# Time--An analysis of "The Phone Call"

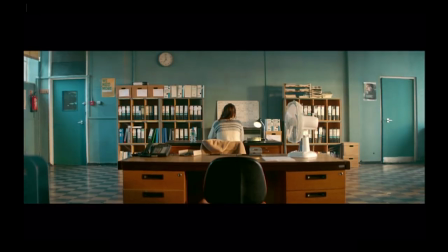(4:09)
Initially, I thought that Heather's hand closing down on her watch and the scene that follows only meant surrender.
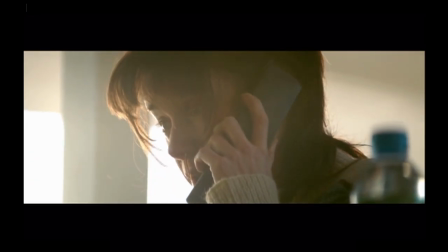(4:14)
There was no going back and that Stan's time was up. I soon found that I was not thinking deeply enough.
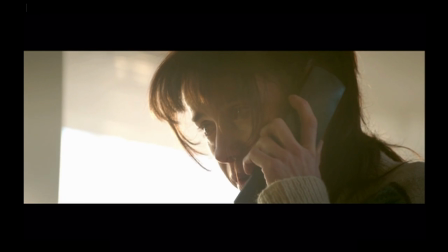(4:21)
It may be true that the passage of time no longer matters for Stan, but this particular sequence is also a major turning point for Heather.
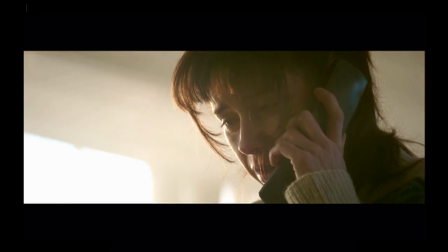(4:28)
As Stan fades, Heather begins to realize that her time on Earth is limited, and that she had better make good use of it.
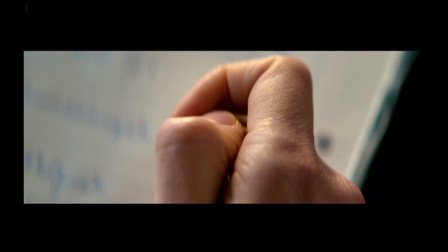(4:34) I always wanted to play, you know, Ronnie Scott's, sorry. Well, we played Ronnie Scott's.
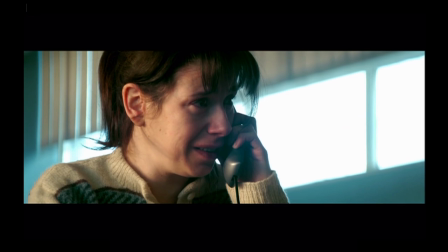(4:41) Really? Yeah, quite a few times.
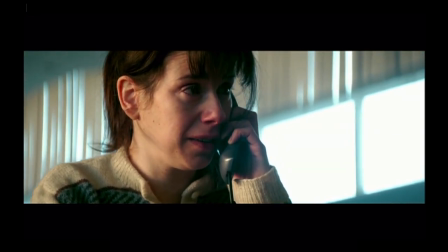(4:46) That's amazing, isn't it? You do that.
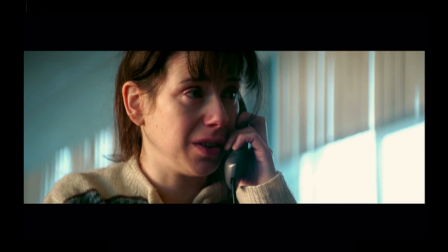(4:52) Well, I used to love it there. I used to go all the time. I've been there in ages. Why not?
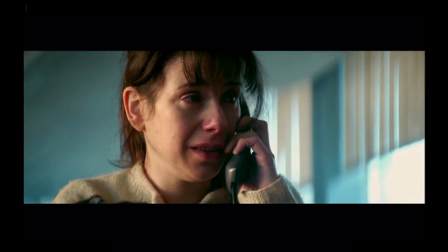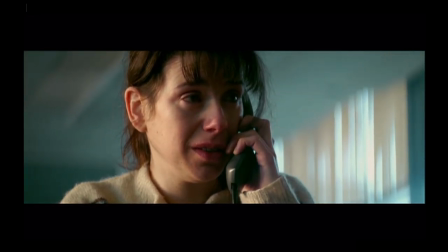(5:01) I don't know, I don't really get anymore, I'm too old.
So Kirkby does something really brilliant here.
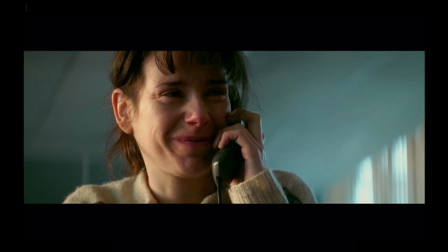(5:09)
His camera becomes a pendulum swinging underneath Heather's nose. The shot itself becomes a giant clock, ever ticking away.
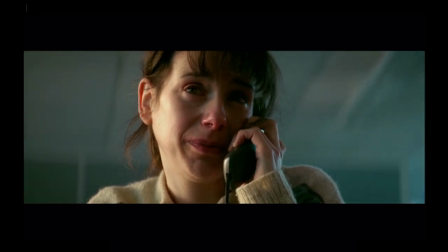(5:17)
This technique is twofold. Along with Kirkby's genius clock metaphor, the camera angle also exposes the raw emotion that Heather is feeling by coming up from underneath.
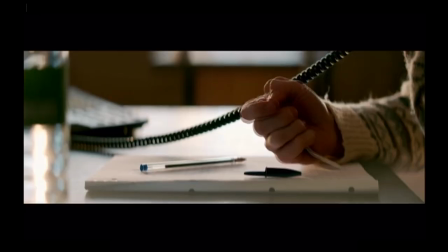(5:26)
Here's the shot again, this time sped up so you can really see the motion of the camera.
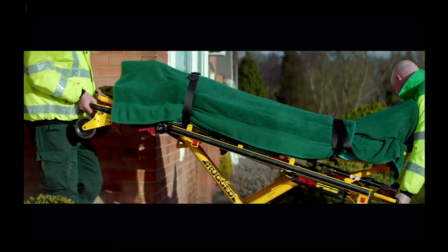(5:31)
Eventually Stan, who finally reveals that his real name is John, stops responding and peacefully slips away.
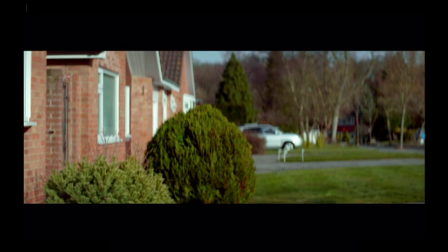(5:38)
Heather, profoundly affected by her experience with Stan, decides to take some initiative and begins to turn her life back around.
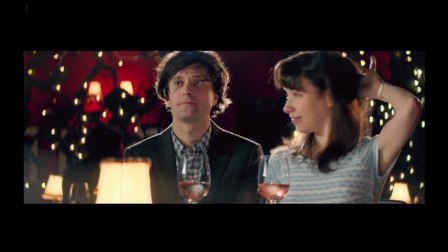(5:48)
So in the span of 20 minutes, Kirkby has managed to start and end the most powerful friendship in Heather's life,
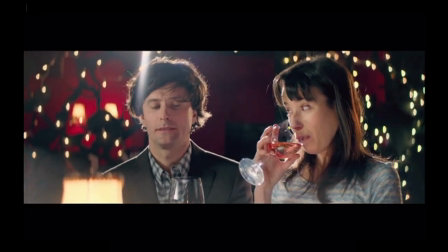(5:54)
one that makes her realize that time is all we have. This is Tony Asher from Machine Room Productions signing off.
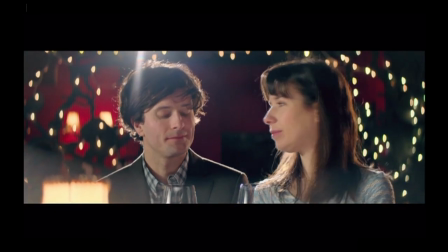(6:02)
Thanks for watching.
Taking away the moment.